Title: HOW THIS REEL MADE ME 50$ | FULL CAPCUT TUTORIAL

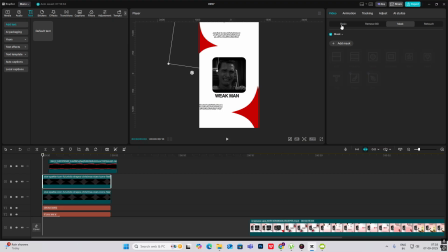So what I'm going to do is just select this basic, hit on rotation keyframe, go ahead, okay, till the end, and just rotate it also.
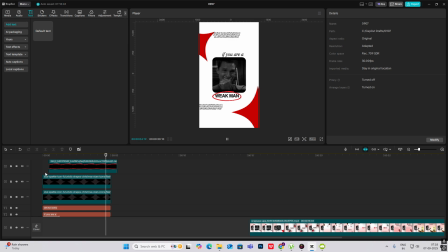Yeah, this is cool. Okay, now I'll just rotate the other star in the opposite direction.
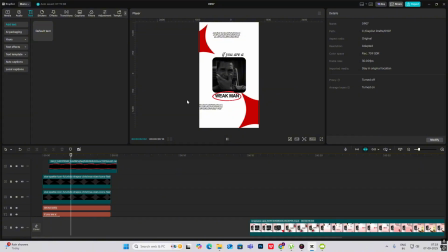Okay, so this is how the first scene will look like, and then it will shift to the next scene.
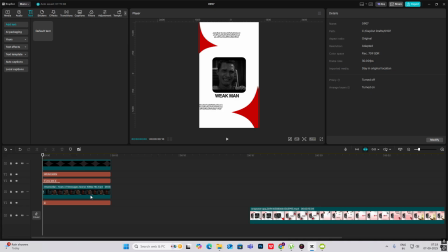Okay, to go to the right. So let's do that. First we have to just increase our white background, select everything except the background and the two stars.
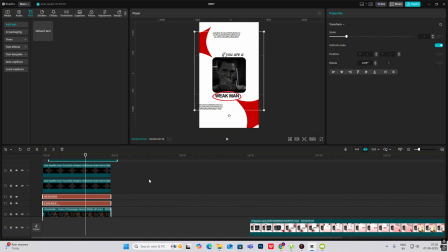hit or press G to make it a compound clip. Okay. Now after this starts rotating and this circle animation is complete, just click on the video. Okay. Capcut keyframe. Go ahead.
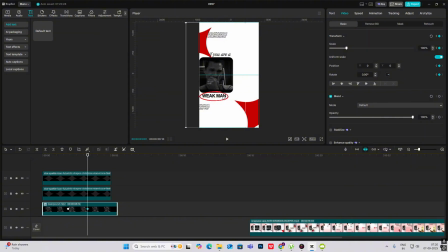Again on the Capcut keyframe and drag this to be left and outside the frame. Okay, so this part will only move outside, so the whole scene will appear as if it's moving to the right.
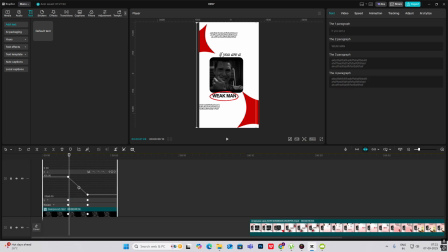So let's hit Alt plus K and then select quarries,
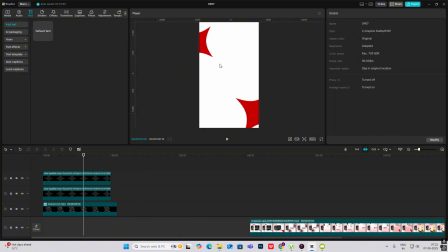and then we'll need to bring the next scene from the right towards the center. Okay, so to do that, first we have to set up the scene.
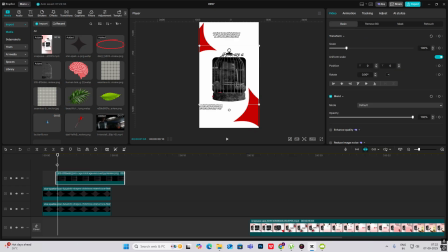So let's bring in our images. Okay, bought this from OpenABS2, the bird cage. Let's put it here somewhere like this, increase the size.
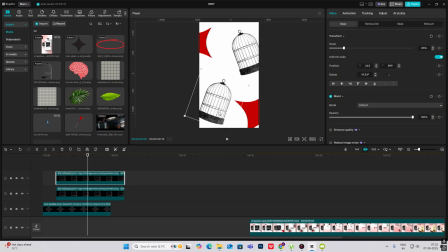Okay, rotate it, put one here. Let's bring in our image of the human brain, put it below our bird cage and make it small
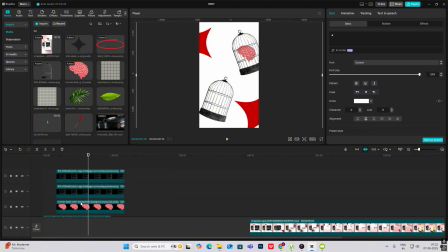so it appears as if it's inside the cage. I'll just copy this and bring one here.
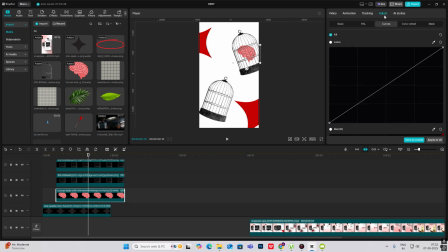Okay, first before copying, let me first head on to adjust and decrease this white line for like this effect. Now copy and put it here.
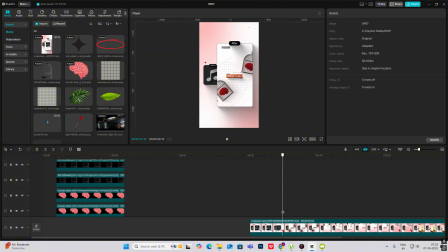Okay, after that, as you can see, there are these grid lines. So I have just brought in another PNG.
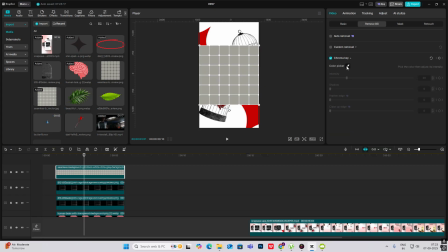What we have to do is basically head on to video, remove background, chroma key, select this color picker tool and select the grayish area.
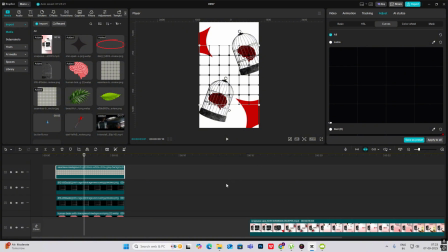Now head on to adjust and bring this down to make it all black. Make this smaller. Okay. Put in behind our, stars. Hit big a bit.
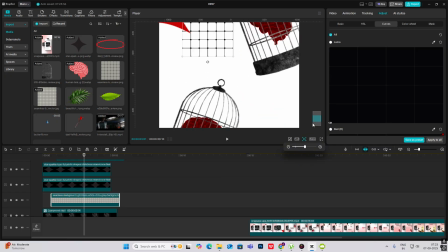Yes. Now let's zoom it in for better eye getting. Okay.
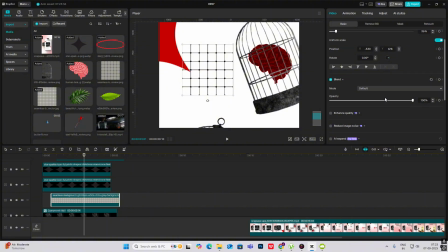So first of all, I have to just bring down the opacity, then head on to mask, add mask, rectangle, increase the feathering, and for the center text,
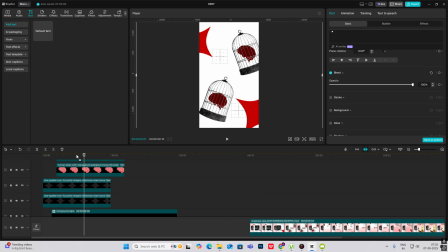what we have to do is bring in a default text again, hit space. Okay, increase hit on this background. Okay, let's select something like this, reddish, because the theme is that.
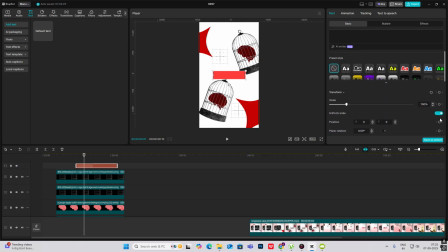Decrease the width, select this and deselect the scaling and use the width over here. Let's make this gauge small. Okay, it's too big right now.
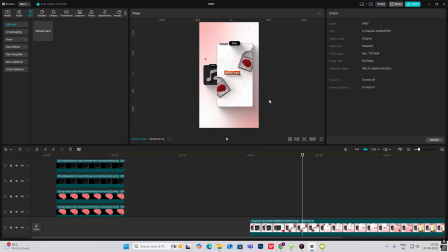And for the text, you can see mind fields is written and consists of smaller text.
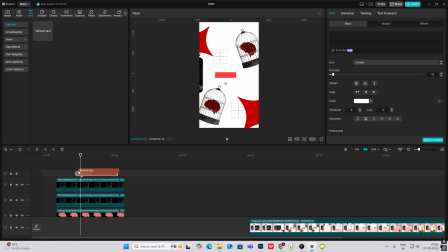Okay, so just bring in another default text and like here mind fields, make it bold.